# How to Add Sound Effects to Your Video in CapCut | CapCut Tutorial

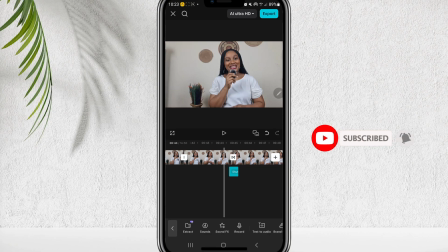The sound effect should not come before the action. That won't make sense. It's just like you want to add a pop sound effect and then the sound effect have already popped. Meanwhile, you've not seen what is supposed to pop out. Do you get?
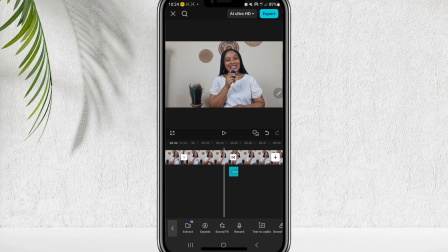All right, so make sure you need to listen to it to make sure it's in alignment with the action. All right.
Step number 1.
You can see that it was perfect.
Step number 1 is.
So just see this with the sound effect and without the sound effect. It's better to add it because it just gives the action life.
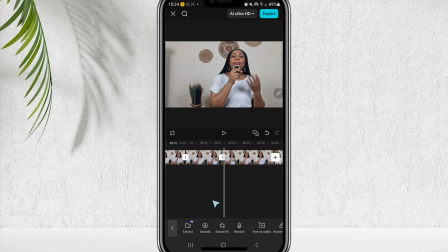Okay, let's play it again.
Step number 1 is very.
All right, so that's the first sound effect, and you don't have to add. Make sure that you look at the action, and the sound effects should be in alignment with the action.
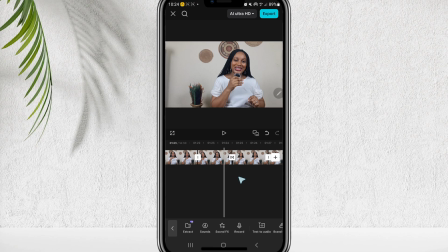It should be. Don't add a sound effect. It's just like adding a riser to this place when I'm supposed to add something different, it won't make sense.
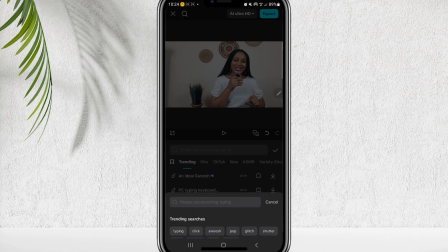All right, so this is the second one. Let's go to sound effects. I would like to add a shorter but another type for it.
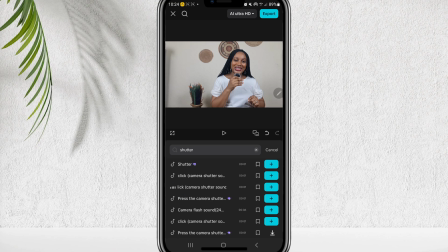Let me play it. Something like this. Let me try this. No. Oh, let's try this one. So let's play it to be sure it makes sense.
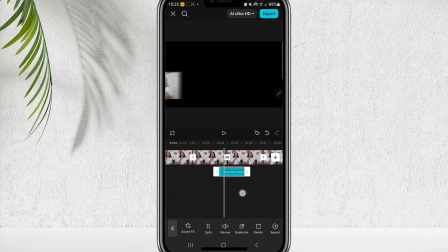Stick around. Step number 3.
You can see that it does make sense.
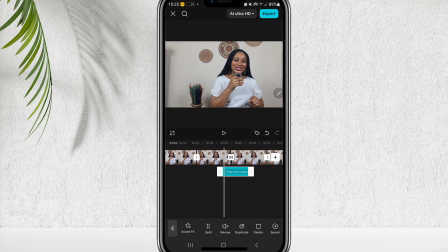All right, so this is the second one. Let me show you how to add it to your text. So here I said just your phone, and I added text to add emphasis to what I said.
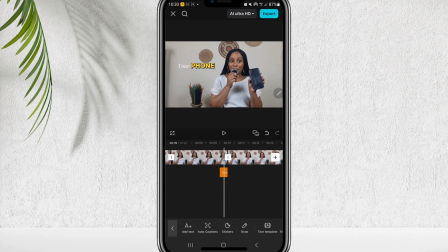So instead of just making the text come out like this, we're going to add a pop sound. And here's how we can do it. You go to audio, click on sound effects, and then just come here.
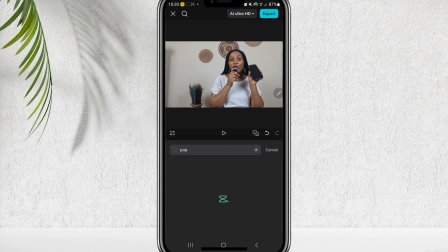You can see I used the pop before, so just tap on it and go through the ones we want. No, I like this one, but let's try. No.
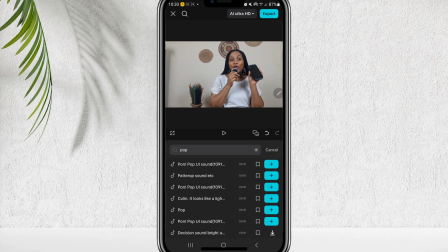We're supposed to have a better pop sound. But this is okay, so I'll click on it, this one. Let's play it and see.
Your phone. Your phone. This video.
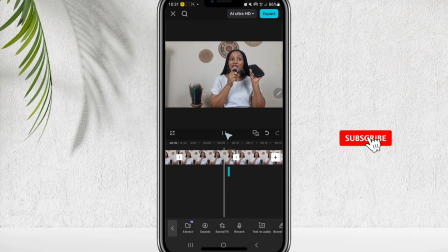So you can see it came in perfectly. Let's play it again.
Your phone. This video is going to have fun.
So this is how to add the pop sound in your text. Another one is the typewriter. That's another very popular one, and I'm going to show you how to add it. So here it says step number 2 is your background.
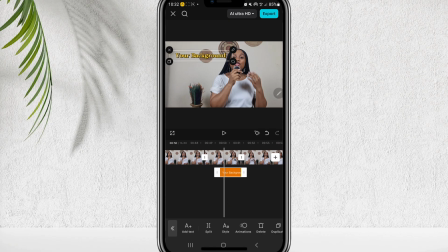So let me just play it.
Step number 2 is your background.
Okay, so first things first, I've added the text, as you can see.
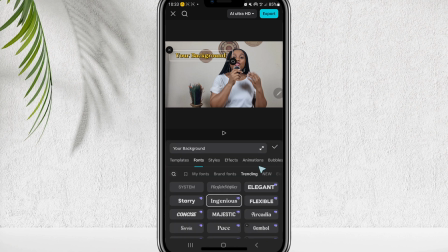So I'll come here, click on style, go to animation, and click on the typewriter. Click on the typewriter. And see, it's just empty.
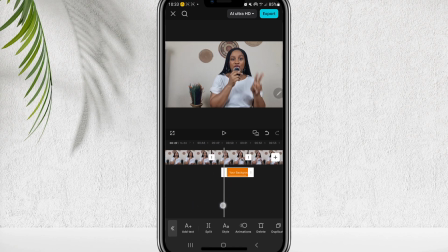So is your background.
But to make it come to life, we're going to add a typewriting sound effect. To do that, we'll go back to audio, click on sound effects, click on the search,
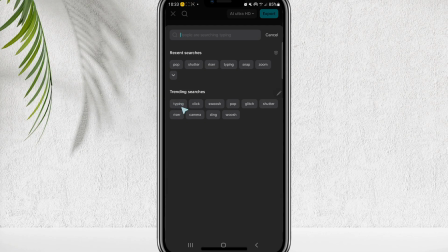and you can see one of the trending sounds searches is the typewriting, the typing.
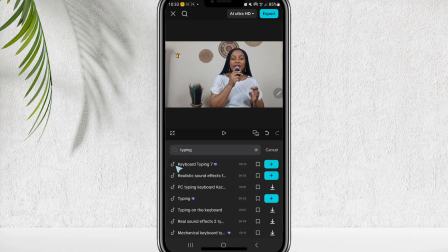So we'll just play it. Okay, so I'll go with this typing. Tap on it. Make sure it starts where there are some sound effects that doesn't start immediately.
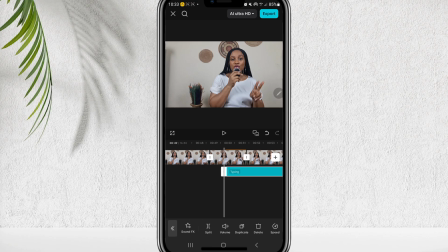So you need to play it to know if it's in alignment.
So is your background.
No. So we need to drag it a bit. This is the text. This is the line of the text.
But so is your background.